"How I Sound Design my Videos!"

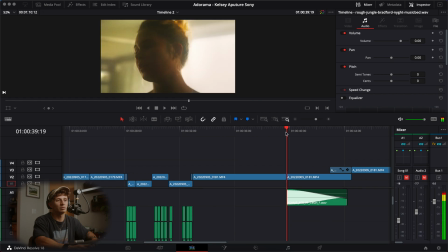1288s
All right, now here going into this scene where it's kind of like she's in her own head, like it's almost like she got knocked out and she's hearing like stars and things like that, where I kind of made everything sound like it's underwater.
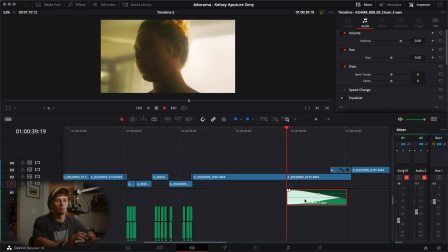1302s
I added a nice little sub bass here just to emphasize that this is a
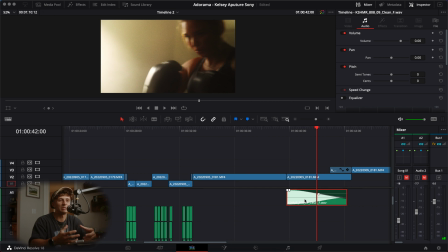1310s
deep scene here. I also distorted it just so there's a little bit more of some higher end notes so you could hear it through a phone.
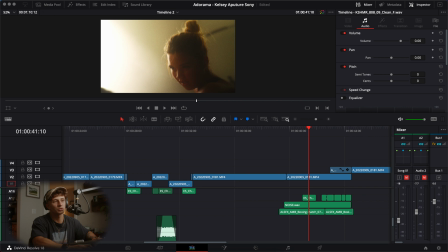1320s
So we will solo these as well.
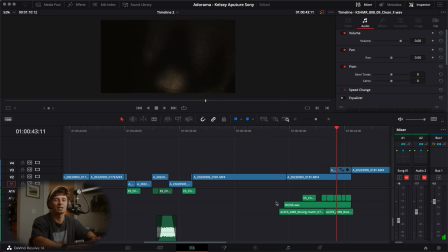1326s
So the boxing sound is just a little fun thing that I added because I thought it fit well and I thought it was kind of funny. And the noise is something that I added because when I was making the underwater sound, it made sense to have this kind of ringing in her ear, like she just got knocked out essentially and she has to keep fighting.
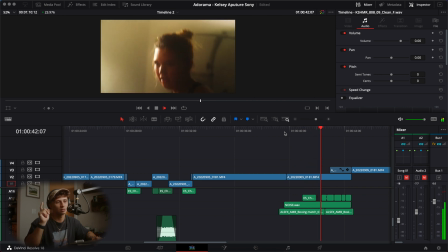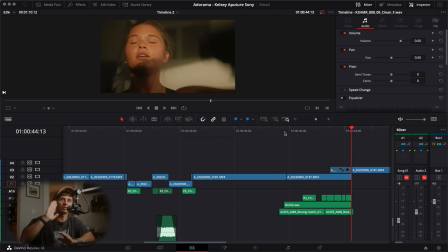1350s
And what I did was I set that to an auto pan where it goes back and forth from left to right just to create this kind of trippy feeling.
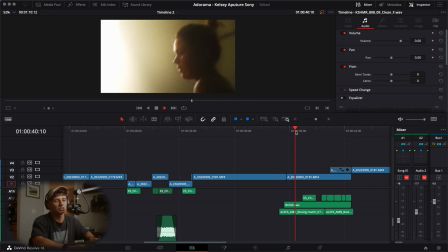1358s
And next is some of the punches and the chains,
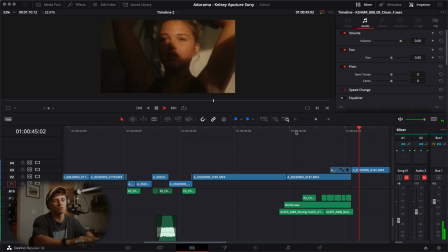1362s
but I set the chains to a very, very low volume so it wasn't too overpowering.
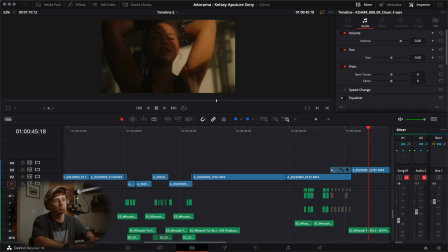1367s
Again, we have some of the punches and whooshes, but they are not as intense because again, this is a very underwater sounding.
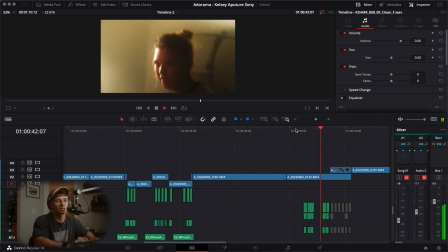1379s
It's more like a
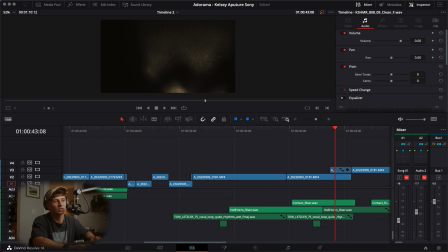1384s
that's what it sounds like to me. And then we have some more risers here. Ooh, we got a vocal loop, which is the choir.
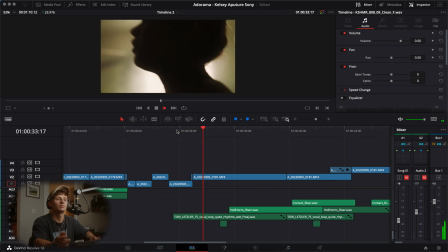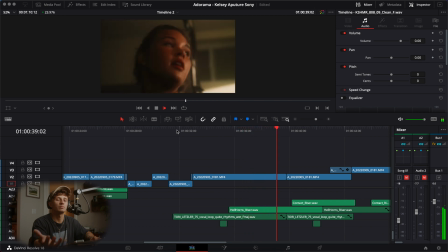So you'll notice that I just like to blend a lot of sounds together. Again, same key, same notes. I like to blend them a lot. And especially with the choirs, I think they add so much that people just don't really notice, but they're one of my favorite sounds to add in something because it just makes it, I don't know, for me, it's just my style. And when adding a vocal, when adding a choir, when adding a hit like that, you could find the key of the song, and if it's an F major like this one, you could leave it in F major, but if you understand the scale of the F major, you can go up 5 semitones, you can go up 7 semitones, you can go up an octave, which is 12 semitones. You can make it like this, right? I'm going to just play the choir, and you'll hear from the beginning, it's a very lower one. And then I raise it up an octave to make it more of a angelic sound. Same key, but just an octave higher. And playing with those different things really can just create such amazing, unique sounds for you and your videos.
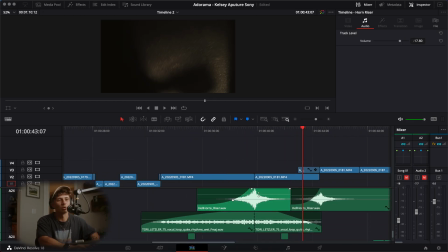1477s
And again, when playing with the risers and the horns, you really want to just make sure that they're faded in.
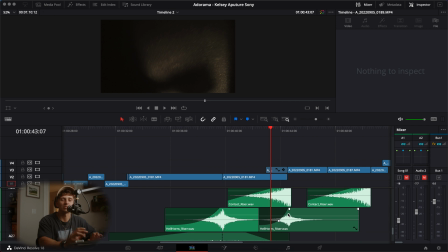1482s
You don't have to fade them out all the time. Sometimes I don't, but I always like to fade things in so it's a little bit more of a gradual instead of it just being like in your face.
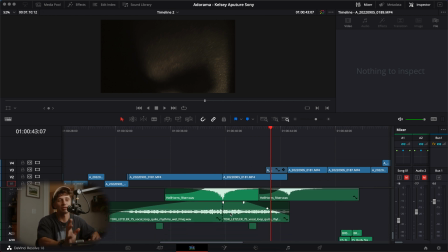1491s
So a lot of the times I will just lean things in, really what you want to do is what I said before.
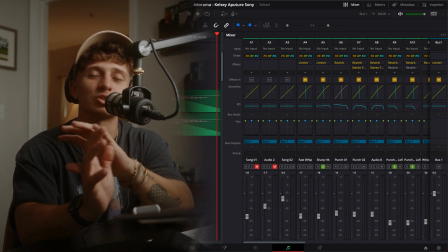1497s
You want to just play around with the different frequencies. You don't want so many bass things playing at once because it's going to be muddy. You don't want so many high notes playing at once because it's just going to ring your ears. So trying to find a balance between the lows, the mids, the highs,
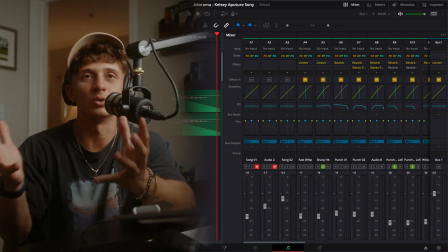1511s
trying to find just an equal and full mix essentially should be your goal, and understanding what the most important sound is for you and keeping that at a base level and then mixing everything around that. I like to keep my mix at a -6 decibel when I'm mixing everything,
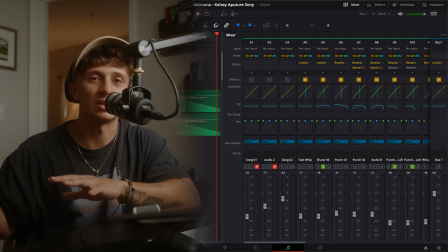1530s
and before I decide to add a limiter or a compressor at the end to maximize it, I like to keep it at a -6 decibel level.